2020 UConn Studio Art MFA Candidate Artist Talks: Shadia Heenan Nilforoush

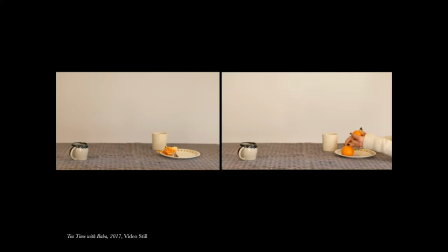(16:30)
With the intricate audio and the slow meditative peeling of Clementines, I invite viewers to sit down, to sit down with me, to listen, to notice, to pay attention.
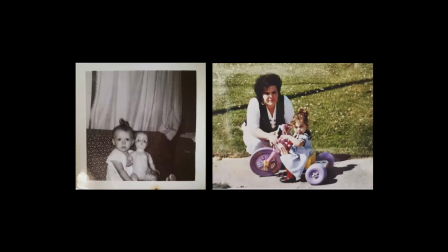To shift my attention to my maternal lineage, I began with research. Aside from my maternal grandmother, Martha Francis Jetter, I have neither held nor maintained much connection to my mother's side.
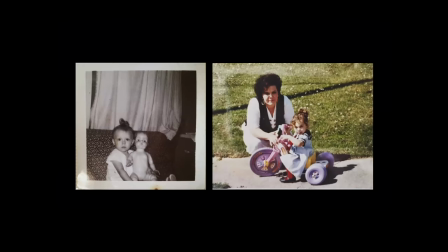(16:59)
The family history I have is mostly absorbed through passing stories from my grandmother, which often become distorted the more times they're repeated, and the little bits and pieces my mother offers.
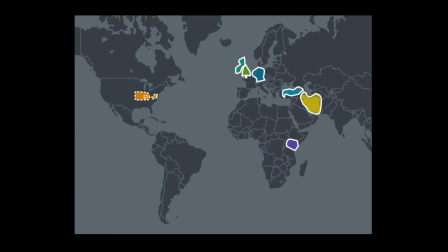(17:14)
I sold my soul and used public databases and DNA testing to search for historical documentation of my mother's ancestry. I was able to trace immigration records for ancestors from England, Wales, and France, a great-grandfather from New Mexico, and a lot of ancestors in the American South.
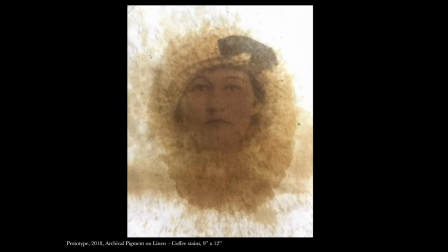(17:35)
Though what I was most interested in was my great-great-grandmother, Alva May Pike. She was born in Pine Hill, Kentucky on August 27, 1895, the daughter of Jacob and Jenny Shaw Pike. She lived on South 6th Street in Louisville, Kentucky, and worked as a bookkeeper.
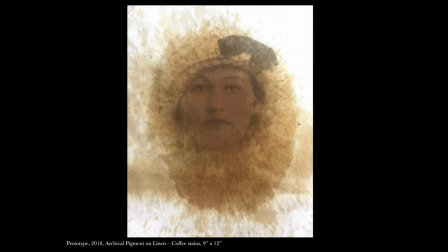(17:53)
Alva Mae Pike was murdered on March 15, 1918, killed by a stab wound to the heart by her ex-lover.
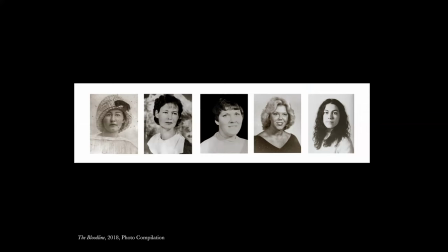(18:06)
In thinking about this discovery, the stories of my mother and grandmother, and my own life experiences, I began digging into the theory of intergenerational transmission of trauma. This is the idea that trauma experienced in one's life is embedded in the DNA, that it rewrites the genetic code and passes down the bloodline.
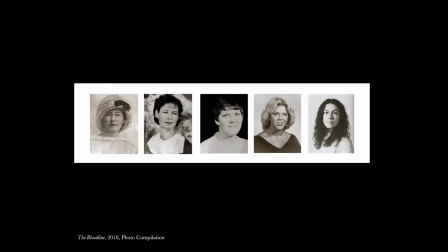(18:26)
When I look at my grandmother, I see the impact of her burdens across the lines in her face. The grooves in her forehead are deep and reveal strengths I have had to know, that my mother has had to know, and that all the women in me know.
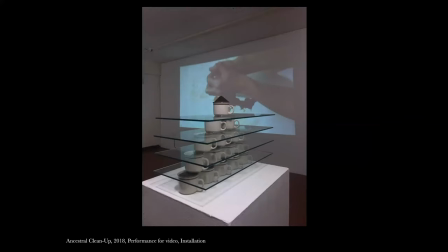Ancestral cleanup allowed me through performance and installation to consider this transmission of trauma.
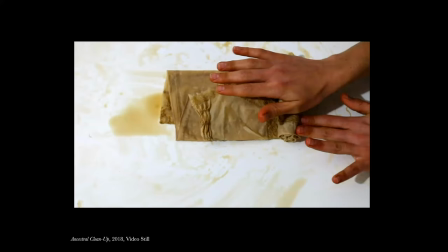(18:55)
The process involved spilt black coffee to symbolize the blood of my maternal lineage, dripped and leaking on a white table. The action lies in the repetitive attempt to clean up and wipe away the spillage using an antique children's garment.
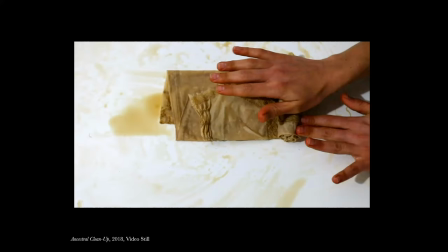(19:10)
The gown starts out clean and unsuspecting, but eventually becomes drenched in the inevitable stain of personal and inherited traumas.
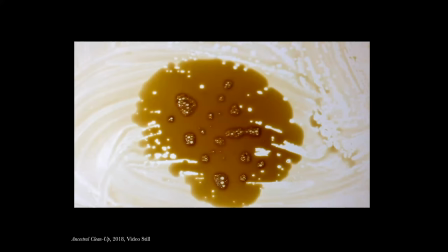(19:22)
Trauma reshapes the brain, reconfiguring the perception of identity both in the survivor and the witness. Trauma stores itself in the tissue, in the muscle, in the body of the survivor. I often wonder who I might be without my trauma.
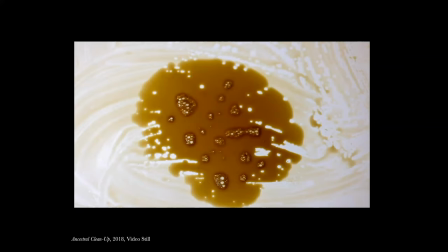(19:40)
So conversely, who would my trauma be without me?
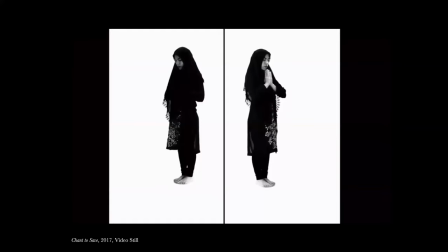As I explored my lineage, tracing paths home through my mother and father, I knew I needed to amalgamate. Chant to Save is a performance revealing mirrored selves made opposite by independent rituals.
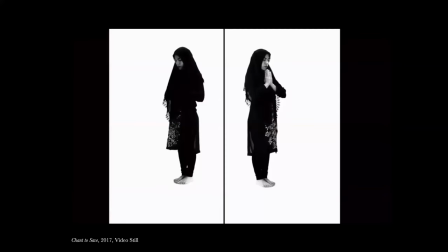(20:03)
To construct a corporeal experience of blending and blurring, I merged the physical sequence of the Islamic prayer with the classical sun salutation sequence of yoga, layered beneath the recitation of the Gayatri mantra and the call to prayer.
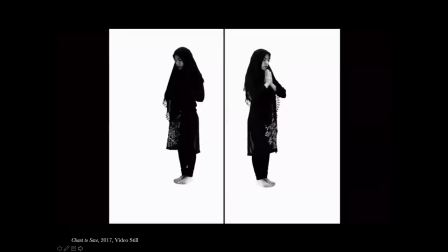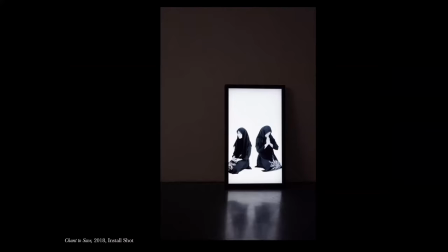(20:26)
The audio sources become inseparable and the movements become ceremonial, almost like a call to something, like a search for devotion.